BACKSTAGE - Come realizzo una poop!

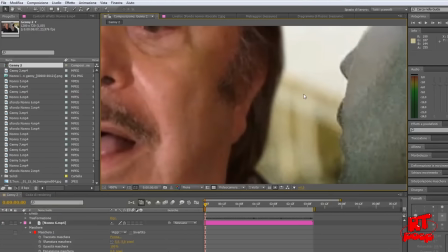[6:15]
Ed ecco qua, vediamo che già un po' c'è più di quell'interazione, sembra già un po' più star lì. E qui poi si apre tutta un'altra fase, che è la correzione colore. Io agisco molto di filtri fotografici, vedete si va in effetti, correzione colore, filtro fotografico.
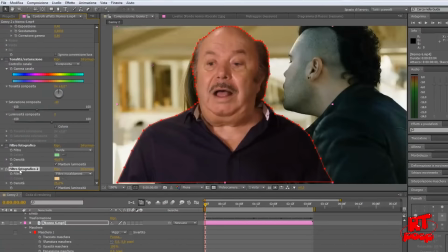[6:29]
Adesso, vabbè, qui ci sono gli effetti che ho già utilizzato per realizzare la scena, andiamo a vederli. E appunto c'è un filtro fotografico sul verde. Il filtro fotografico essenzialmente è come se desse una patina di quella colorazione.
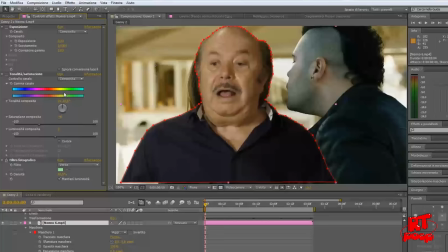[6:42]
Lo vedete, essendo verde già diventa meno rosa. Poi abbiamo la saturazione. Bisogna desaturare sempre. È una cosa preziosissima perché soprattutto questi materiali di base RAI, cioè Un Medico in Famiglia o Don Matteo, queste feature hanno sempre dei colori molto sgargianti, mentre invece prodotti come Gomorra, che hanno un look un po' più cinematografico, sono sempre un po' più desaturati.
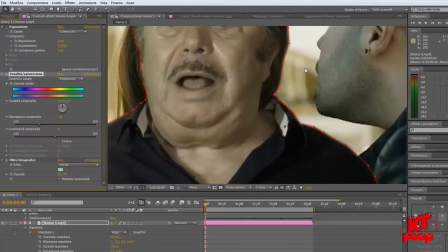[7:05]
E infatti guardate la differenza, andando a desaturare vediamo già che il viso di Nonno Libero è già molto più somigliante al viso di Jenny Savastano.
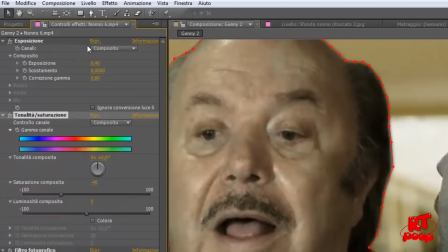[7:14]
E poi si va a modificare l'esposizione, quasi sempre la correzione gamma, vedete,
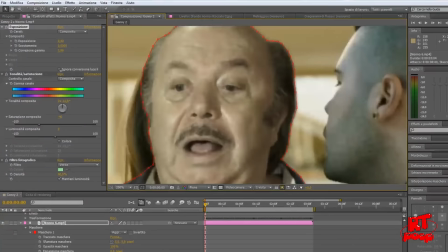[7:20]
aumentando la gamma si va a schiarire e non ci serve, scurendo invece ci avviciniamo ancora di più a quel look cinematografico che ci serve.
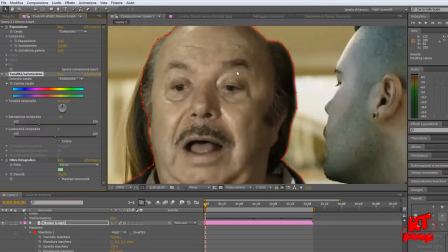[7:27]
Arrivati a questo punto abbiamo una buona soglia di realismo che abbiamo raggiunto, diciamo,
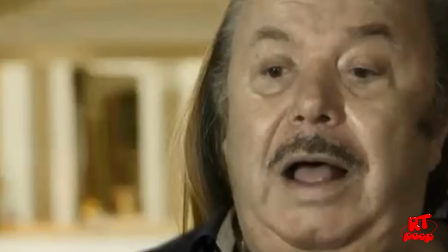[7:32]
però dobbiamo pulire lo sfondo per chiaramente togliere il personaggio della mamma di Jenny.
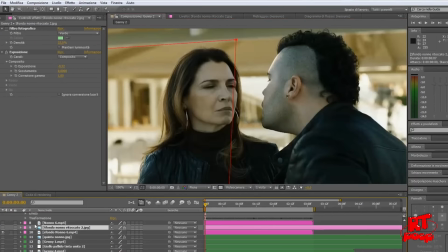[7:37]
Allora, anche qui è un procedimento comunque che richiede del tempo. Principalmente io lavoro con lo strumento del timbro clone.
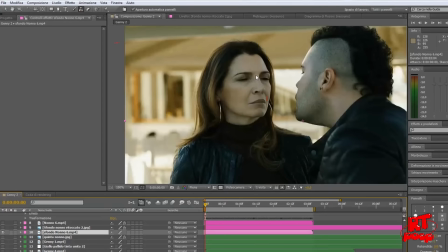[7:44]
Chi è pratico di Photoshop lo conoscerà benissimo. È quello strumento che ti permette essenzialmente di duplicare,
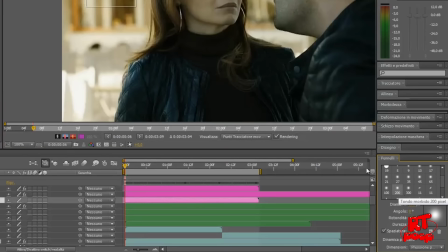[7:51]
di clonare dei pixel e applicarli a un'altra porzione dell'immagine.
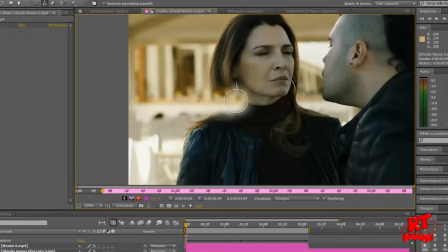[7:56]
Vedete, in questo caso sto continuando lo sfondo del ristorante per poi coprire la sagoma del personaggio e farlo sembrare realistico.
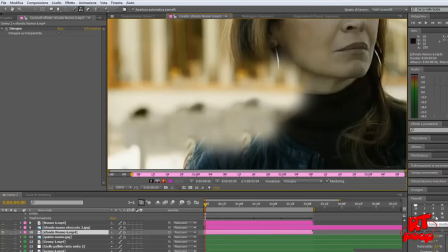[8:04]
Ecco, qui c'è tanto altro tempo a curare i dettagli, a far sì che possa sembrare realistico tutto questa clonazione di pixel.
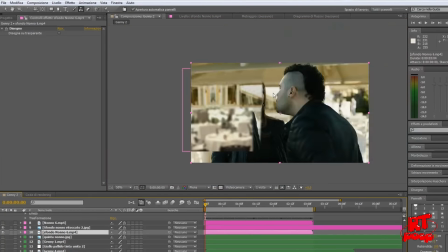[8:13]
Lo vedete qui ora, già un'immagine pronta che appunto ho realizzato all'epoca.
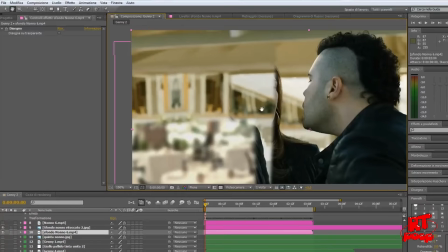[8:18]
Tra l'altro questa immagine è sì frutto di clonazione di pixel, ma anche di aggiunta di altri elementi.
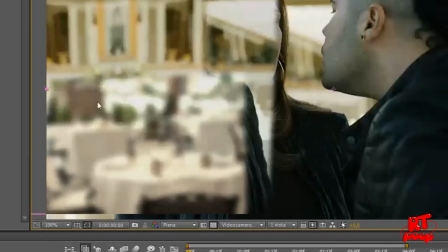[8:25]
Per esempio il tavolo l'ho preso da Google Immagini.
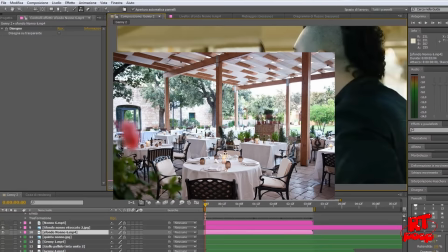[8:28]
Tavolo da ristorante l'ho messo lì, l'ho sfocato per farlo sembrare appunto un elemento realistico di quella scena. La sfocatura capite bene che aiuta tantissimo appunto ad ammacchiare un po' quei difetti che chiaramente ci sono.
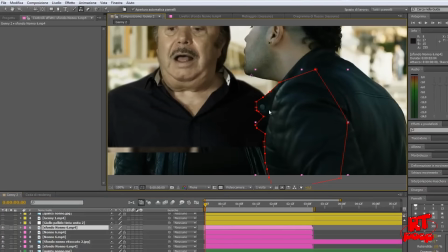[8:41]
Ah, vedete anche qui che sempre col concetto di prima della maschera io vado a ritagliare il giubbotto di Jenny per farlo stare sopra
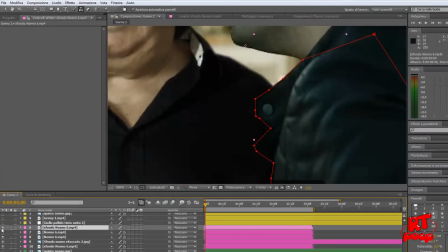[8:49]
la sagoma di Nonno Libero, per far sembrare realistico appunto che Nonno Libero sia dietro Gennaro Savastano e non davanti.
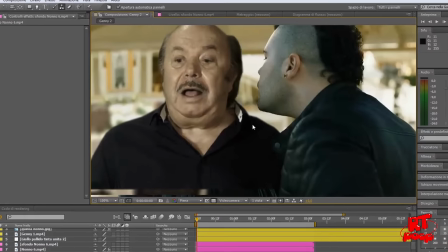[8:55]
Ecco qui, diciamo a questo punto ci siamo quasi, insomma, se questa fosse una foto potremmo già dire che abbiamo quasi finito, insomma, in termini di realismo. Per quel che può essere realistico, mettere ovviamente Lino Banfi davanti a Gennaro Savastano, che chiaramente sempre un po' finto sarà.
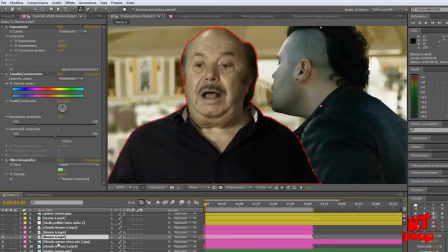[9:11]
Ma questa non è una foto, ragazzi. Lo sappiamo bene, non è una foto, è un video. Adesso, ragazzi, arriva veramente il vero macigno, il vero peso, la vera sfida da affrontare e che porta via tanto di quel tempo, cioè animare la maschera per seguire i movimenti naturali del personaggio, dell'attore.
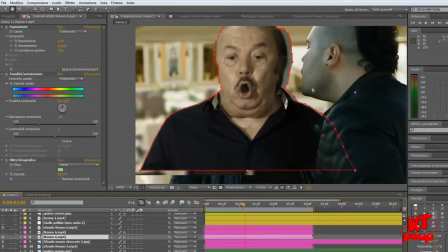[9:31]
Ora, guardate che se la maschera la lasciamo ferma succede questo, cioè che chiaramente Lino Banfi si sta muovendo e quindi esce dal ritaglio che noi abbiamo fatto,
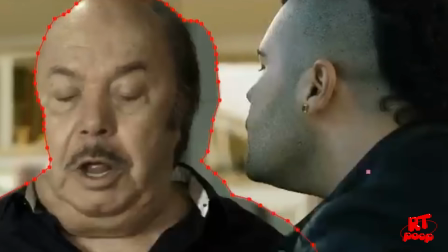[9:40]
si vede lo sfondo della scena di Un Medico in Famiglia e insomma ovviamente non va bene. E quindi dobbiamo animare la maschera. Cosa si intende per animare? Allora, il concetto dell'animazione in realtà di per sé è molto semplice. funziona attraverso i fotogrammi chiave.
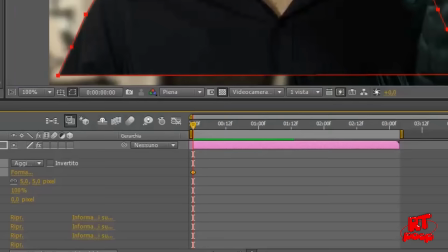[9:54]
Vi faccio vedere. Piazziamo un fotogramma chiave all'inizio della sequenza e poi andiamo a un secondo dopo.
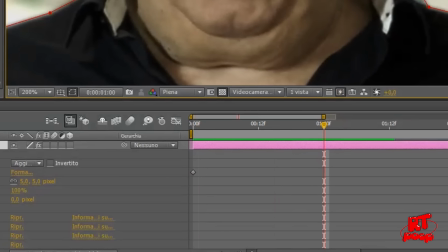[10:02]
A un secondo dopo andiamo a muovere questi puntini
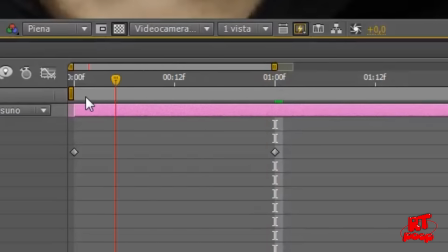[10:07]
verso destra ed ecco che il programma automaticamente crea un'altra chiave in questo fotogramma.
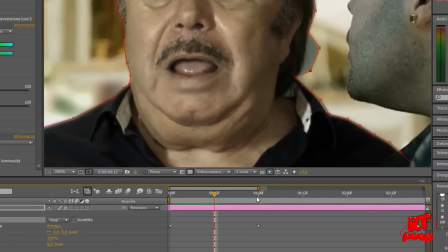[10:12]
E quindi succederà che da 0 a un secondo c'è questa animazione. Cioè i puntini si spostano in quella direzione che abbiamo scelto noi.
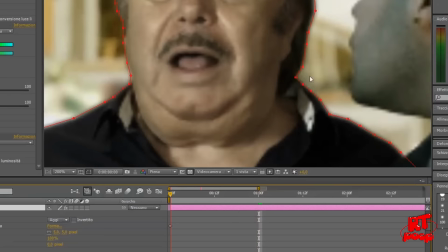[10:21]
Ecco, questo è il concetto di base.